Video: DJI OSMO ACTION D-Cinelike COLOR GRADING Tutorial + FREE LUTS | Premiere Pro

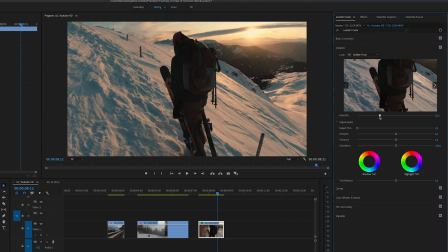755s
I'm going to bring the intensity down as always to 50-60, I think that is always a good mark with my LUTS or with the LUTS that I create. And so let's leave it there. As for the beginning, we are going to go to basic correction. Somehow I always start by bringing up the exposure and then I adjust highlights and shadows.
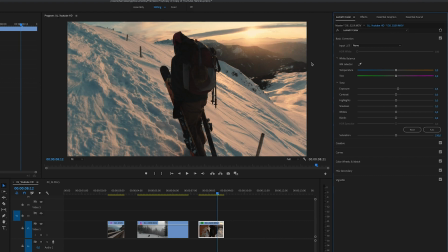773s
So we will bring this up slightly and bring down the highlights to get some details here. With almost every action cam clip, the highlights seem to be a little too overexposed. So I always bring down the highlights slightly. And here we have some shadows. You can see my friend standing here. I would like to bring up the shadows a little bit.
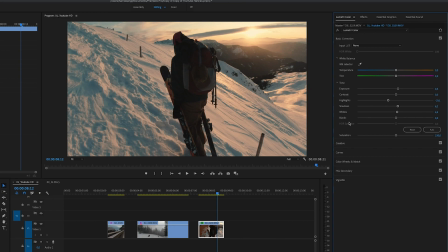791s
I'm just going to slightly also bring the whites up. And then lastly, we have the blacks. I would like to show you something that you might already do or might not do. If you have ever seen this faded out look, which basically is this look that you see in cinema, for example, it looks professional and you can kind of like fake this look if you bring up the blacks.
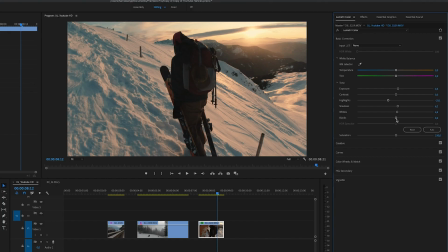808s
So what you do, you just take the black slider and you bring it up. As you can see, the subject here, my friend, because that's the darkest points, as you can see on his skis, on his pants, these are the black tones of this shot. If you bring this up, it's going to fade these black tones. And not only does that give you this faded look, but I also like it for action cam footage, because I feel like it removes the noise somehow. If you check this out, you know, action cam footage like Osmo Action often have a lot of image noise and it doesn't look very good out of the camera.
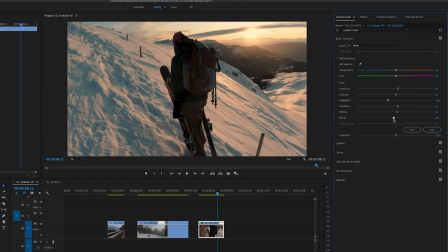839s
And if you bring this to standard, you can see the noise on his hands here a little bit and on the ski. And if you bring this up and fade it out a little bit, that kind of like in a way removes the noise. So that's a pro tip. Other than that, I wouldn't change here anything. I would maybe bring up the intensity of the LUT a little bit because I like the LUT here.
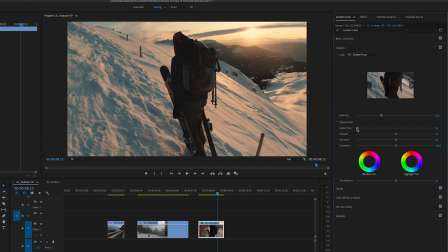857s
And you see the faded film here slider, that basically does the thing that I showed you with the blacks. It's the same tool, but I like to do it in the blacks. I would pretty much already leave this here. I would like to show you one more thing. We are going to leave the overall correction, but I would like to show you one more mask example so that you understand what it does.
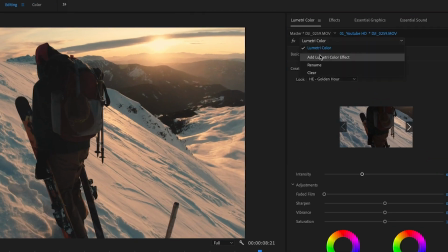875s
So let's go again up here in lumetri color and say add lumetri color effect. And then you have your mask options here again.
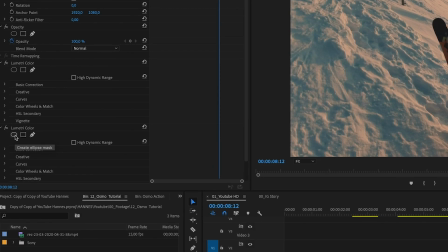882s
Now you're going to choose this first one and click on it, and then it creates an ellipse, as you can see.
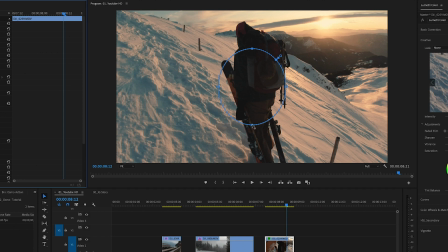886s
Normally I use the one I would like to highlight a person. So a person usually, you know, has like a ellipse form in a way.
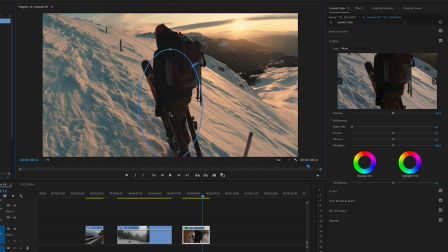894s
So drag your ellipse on top or drag it around the subject in this example, my friend here. And then as you can see, it only now selected this, my friend. And the same thing here, bring up the feather, that is important.
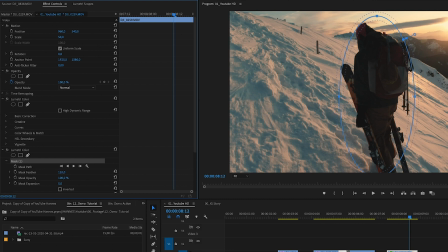906s
So to fade your new color correction with the other color correction that you already have. You will have to play around with this and figure out what you like.
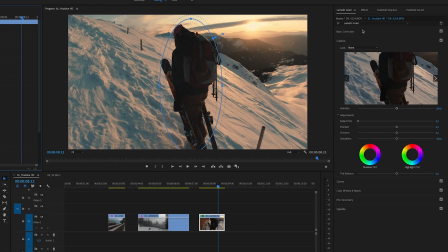913s
But now we have a new color correction window open here. We can now do adjustments to only this part, as you can see. And I would like to highlight my friend a little bit because that is the main subject in the frame.
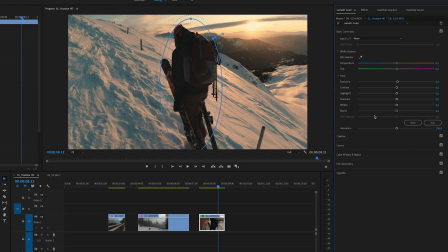925s
To do that, we are first up going to give him some more exposure to make him stand out. One simple thing that you can always do to make something stand out is just bring the saturation up. I know it is very basic, but as you can see, if you bring this down, it almost erases him from the shot because everything starts to become gray.
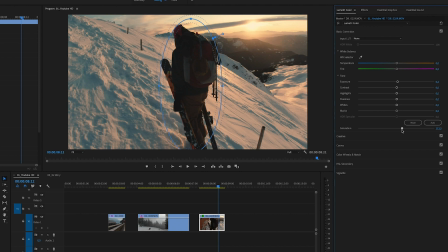941s
If you bring it up, it makes him more saturated. And the viewer usually has his eyes on the most saturated things. I'm pretty sure that it's like this. So bring this up to 110 or something like that, so that you give some saturation to the subject.
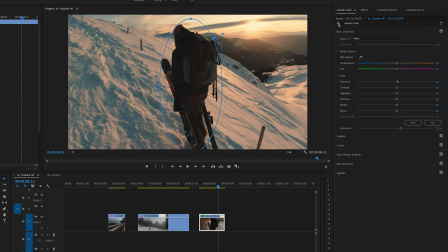955s
As you can see, if we click on this before and after, this way, sadly, it did not do a whole lot, but it, you know, it makes a difference in overall.
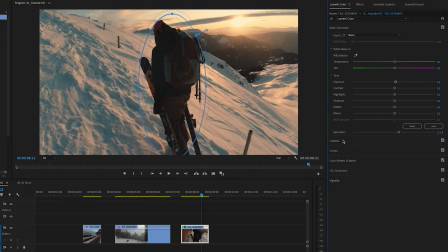962s
One thing that you can also do if you highlight your subject, for example, you can go into creative, and for especially action cam footage, you can sharpen it a little bit.
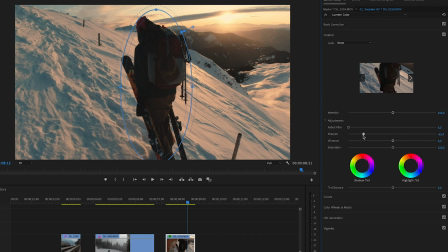970s
You see sharpen, if you bring this down, it gets very blurry, but if you bring it up, your main subject gets a little bit more sharpened, and that also drives focus to the main subject.
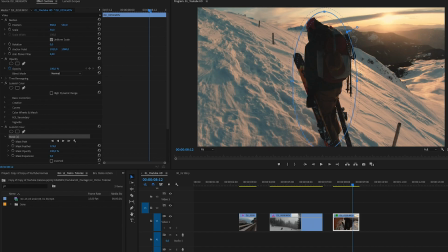980s
And yeah, that's a little pro tip. Now let's close this Lumetri color and the other one.
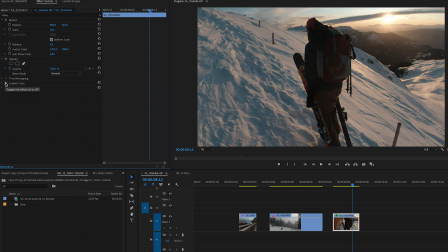986s
And as you can see, we turn both off and that's our original clip. We turn the first on, that's our color grading and the basic color of the image.
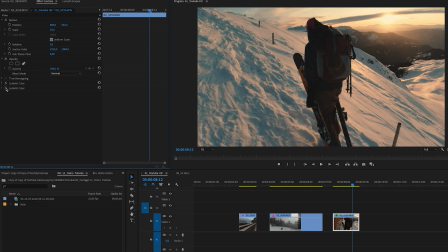993s
And then the second one is our subject, or just the color of the subject. That's how I usually color grade my DJI Osmo action footage. Here we had three examples of different clips.